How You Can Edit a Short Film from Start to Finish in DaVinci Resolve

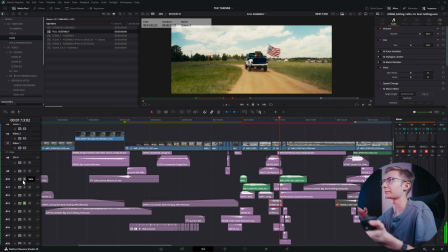That was one of my favorite sound effects I found. I'm like, oh, that's perfect, because as he drove past, he kicked up so much dust. It was perfect to kind of have that in there. It kind of just adds to the grittiness of it.
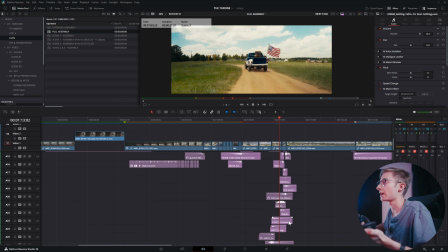And then you have a lot of, there's risers and then a ton of cool effects for
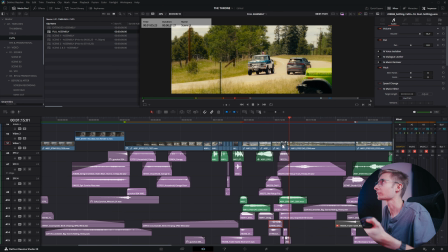the gear change. Because the gear change does not normally sound like that, especially not in an old Ford, but it's augmenting it for the sake of the story.
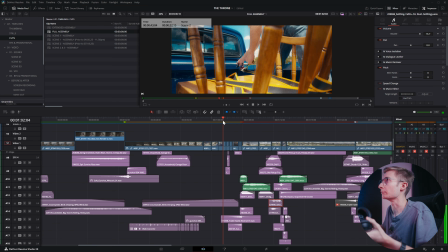So if you take all of that and you add it in with the music, you get this.
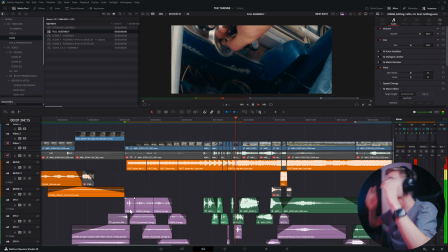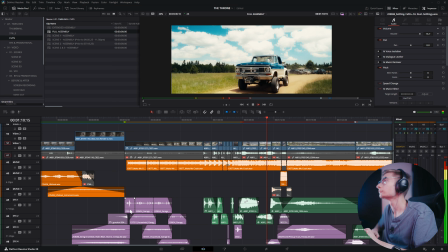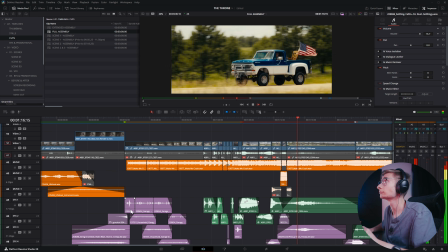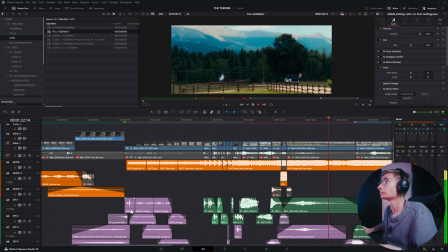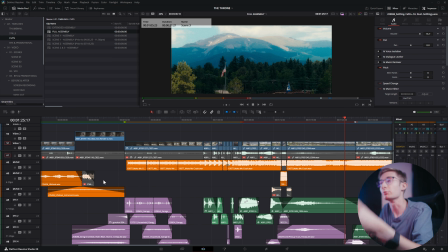So there's a lot more power to the scene now because you have the music, the visuals, and the sound design all tied together. And the music is really cool on its own,
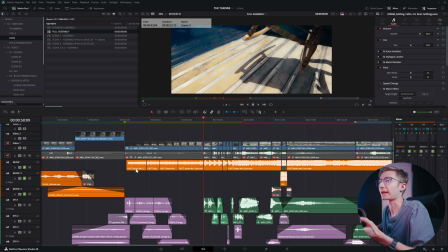but if I were to just solo the music here and play it back as it was, you'll see that it just does not have the same power.
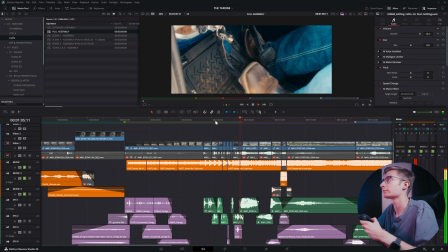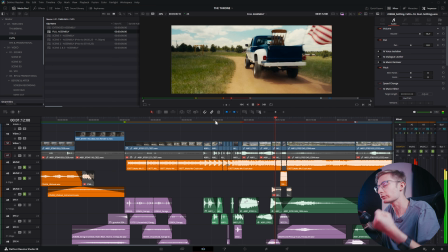It's like half the film is missing. It's not fully there. So sound design can really take your films to the next level.
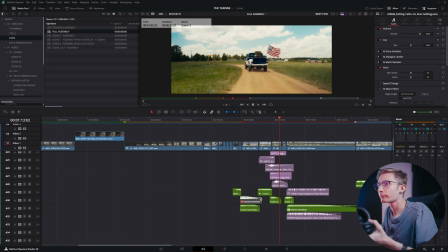Even if you're just adding a few effects, you don't need to have 35 audio tracks necessarily per se,
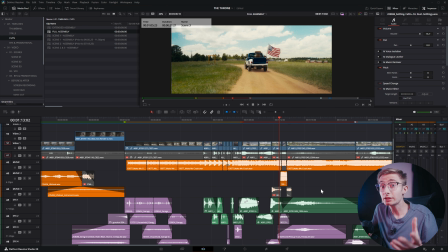but just a few effects here and there can really, really help with the production quality of your films. So you can never do too much sound design. You can only do too little. So highly recommend investing time into putting sound design into your film.
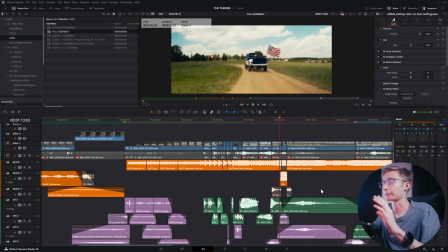And again, if you want to see a dedicated video on one of the topics I'm talking about, I would love to do something like that on sound design. So just let me know in the comments, because there's so much more I could dive into, and I could make a whole scripted video for it. This is more of just there's so many things I want to say, but for the sake of time, I'm going to move on, just because I could just keep talking for hours and hours, and I did. This is my second time recording this. So next, after sound design, comes VFX and titles.
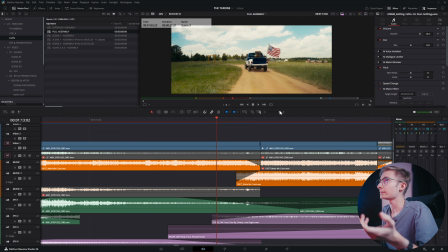And this film had surprisingly more VFX than I was planning,
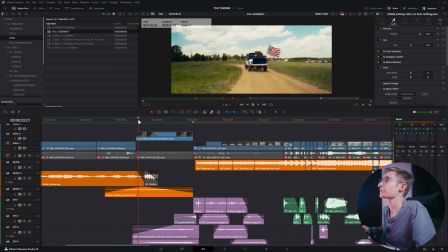at least in the final cut. The first major VFX that you'll see here is going to be the lens blur in the background,
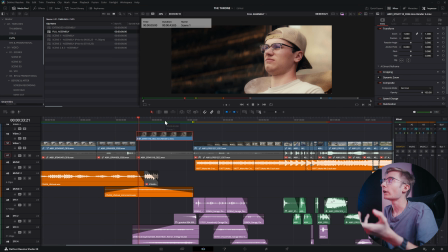because I shot this on my phone. That's not something you normally get. I wanted to distract as much as possible from the fact that it was shot on the phone. I didn't want people to think that. Surprisingly, the iPhone 16 Pro with 10-bit color, you can do a lot, and we'll dive into the aspect of doing color for this in a bit.
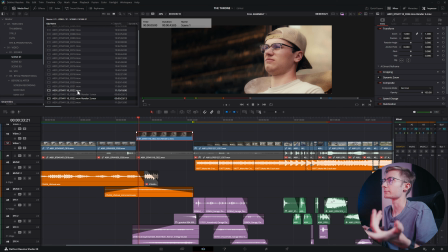If you look at the original shot, this is a rendered version, because depth map and Magic Mask is very light. It played back real time. If we look at the original version of the shot, if it would load, there is no depth of field at all.
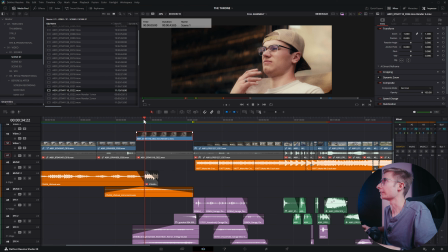And then you go and you play it back here, and it's a totally different world. Totally different world. I am very impressed with how it turned out. This is literally me using the Magic Mask tool and then blurring out the background with the lens blur tool,
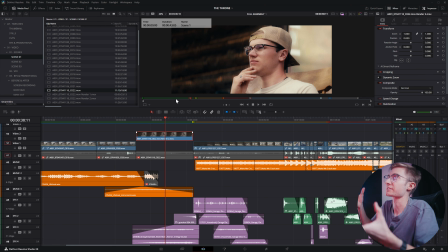adding in anamorphism to the lens blur. And it does so much for the film. And combine that with the color grade that we'll talk about in a minute, and you just get this beautiful, beautiful result. So that's the first major visual effect here in the film. The next one that I did was a lightning strike.
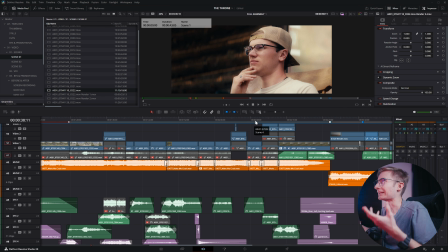And there was a real storm while we were up on the mountain, but I didn't actually capture any lightning striking, and I wanted to, just it didn't happen. So I had to fake it in post. for the sake of the story, of course.
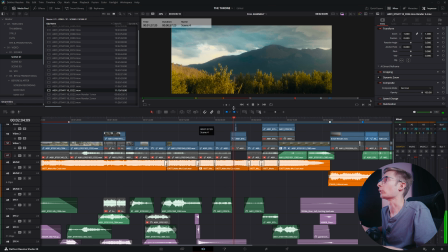I didn't have the power to summon lightning at will, as cool as that would be, but this is the effect.
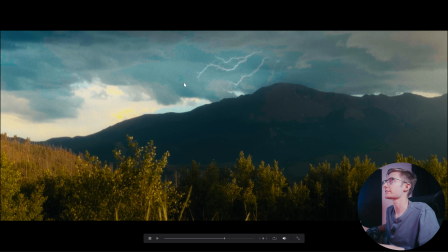So if we look at the actual frame here, it's literally just a frame of lightning,
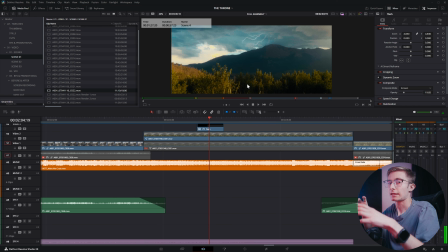luma keyed and then put over with a flash effect, like a flickering effect. And then I masked out the mountain so I could have it light up the clouds a little bit more, and I did local masking on that.
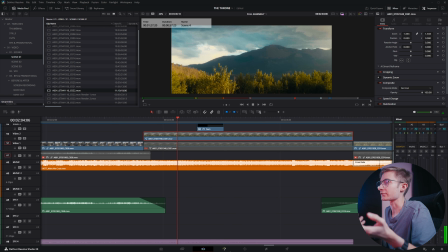That's all done in Fusion, so I'll show you the node tree for that briefly.
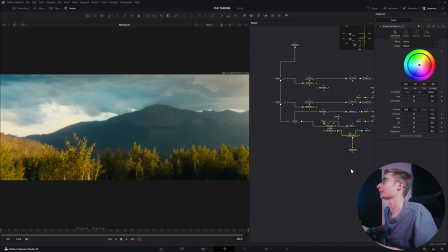It was a long time ago when I actually did this. This is a mess, but there was, you know, masking out the mountain, masking out some of the clouds, and then luma keying,
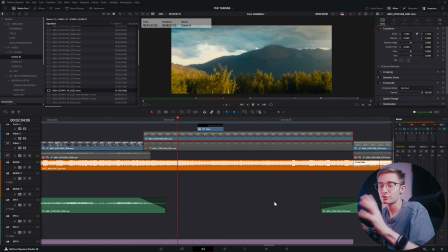all that kind of stuff. It was way more complicated than it actually needed to be, because I was trying to have it be a more intense lightning strike that interacted with the actual footage a lot more, but I just didn't have the time to do that. So if you look at it closely, it's a little cheap because you don't,
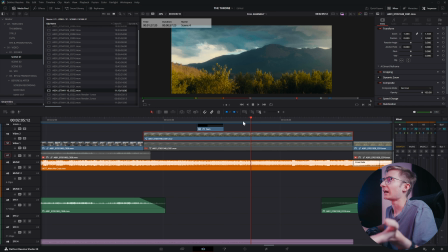it's covered up by the flash that I put over it, but I still think it serves its purpose for the actual film. So that's one of the fun little effects I put in there.
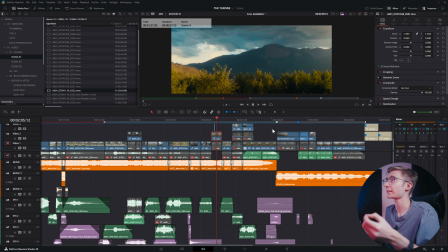And then the next effect was probably the more intense one, and that was the lens flare replacement.
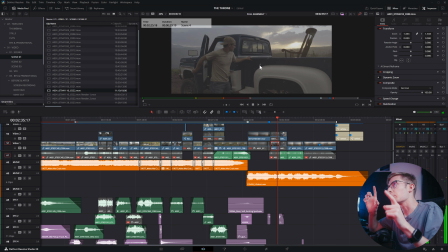You'll see it's a not bad clip. It's pretty stable, but because of the way the stabilization on the iPhone works, the camera is actually, you know, shaking a little bit and moving. The image is stabilized, but the lens flare obviously doesn't get stabilized.
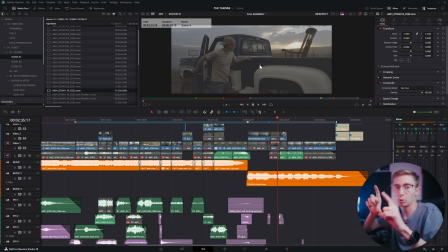The lens flare is going to react to the actual motion of the camera, and that's what you have here.
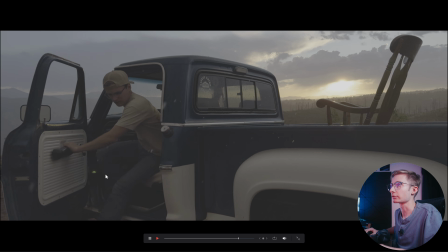So if we look closely at this in full screen, you'll see this lens flare is just over here bouncing around.
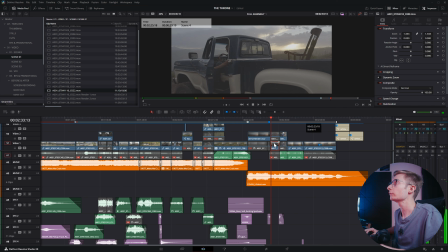And I went through and frame by frame removed the lens flare and added in a new one,
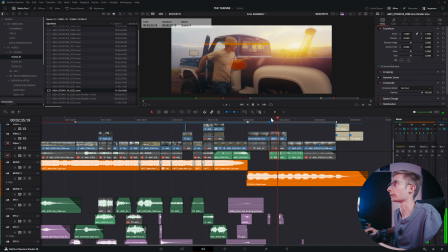so we get this result. And I'll show you in full screen so you can see a little bit better. It took probably about an hour or so to do that for this shot, because I had never really done that before. It didn't take horribly long to do.
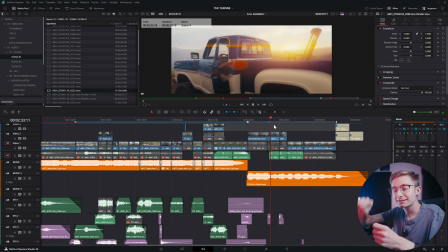It was just more so tedious, because you're basically going in frame by frame and painting out the lens flare, and then moving to the next frame, painting it out again, and again. For this is a, how long? This is a 3-second clip. Probably took me about half an hour to 45 minutes just to remove the lens flare.
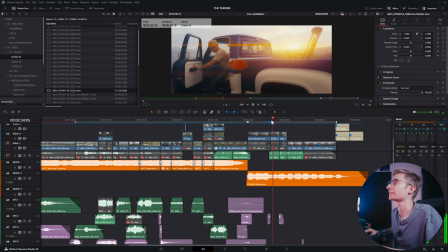And I think it looks good. You can't really tell that it's gone. At least I can't. If you look closely, you probably can. I put this out on YouTube. People are not going and pixel peeping on YouTube usually. The compression will get you before you notice the clone stamping from the removal of the lens flare.
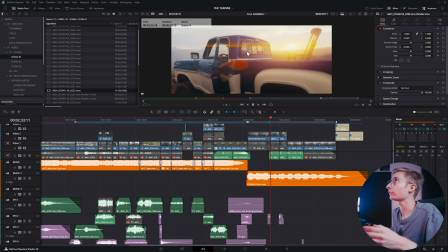But this is the default lens flare effects in DaVinci Resolve. This is not a plugin or anything I'm using. I just went into the color tab and I added the lens flare effect, and I went and I customized it a little bit to add that anamorphism and, you know, golden look to it.
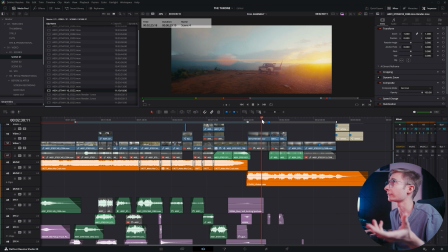And I think it looks really good. And I did it for the whole scene, so we have it for that. We have it kind of on this one, a little bit there, and then again on that wide shot, and then this one too.
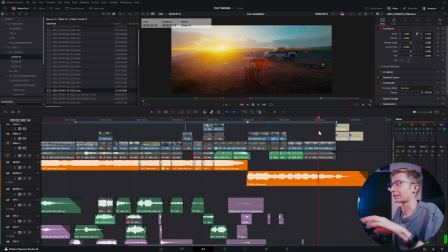And you can track lens flares in. Again, could be its own video. There's a lot to dive into here, but it really leveled up the production, because without that lens flare,
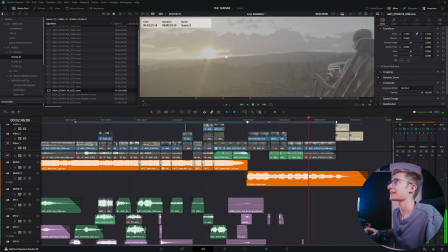you know, it's not a horrible shot, but the iPhone just has this weird, you know,
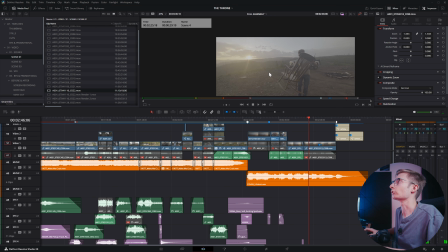flaring to it that just doesn't look great on its own. But if you go and you augment that with an anamorphic style lens flare,
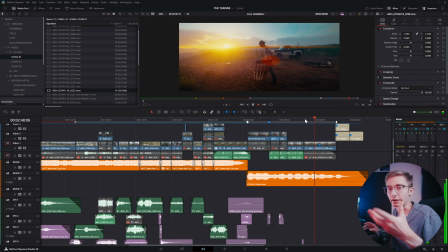it hides a little bit of the fact that it was done on an iPhone, and really helps to make the shot look more beautiful.
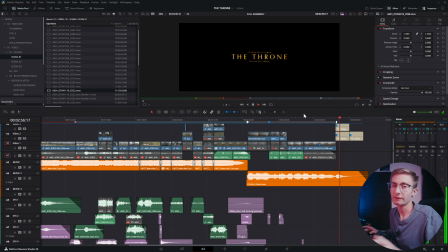And yeah, so those are the effects. And at the same time that I do effects, I usually do titles, which you have here.
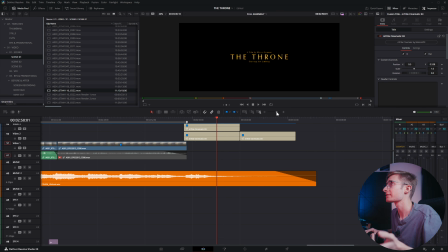These are actually titles from Motion VFX, from their M-Title cinematic pack. I did a review on them a long time ago. They sent them to me, the review. Actually, it was a review of their wedding pack, but they gave me access to a few other ones as well. I really like them. I could have made my own titles for this, but it was easier just to slap these on, and I think it worked pretty good.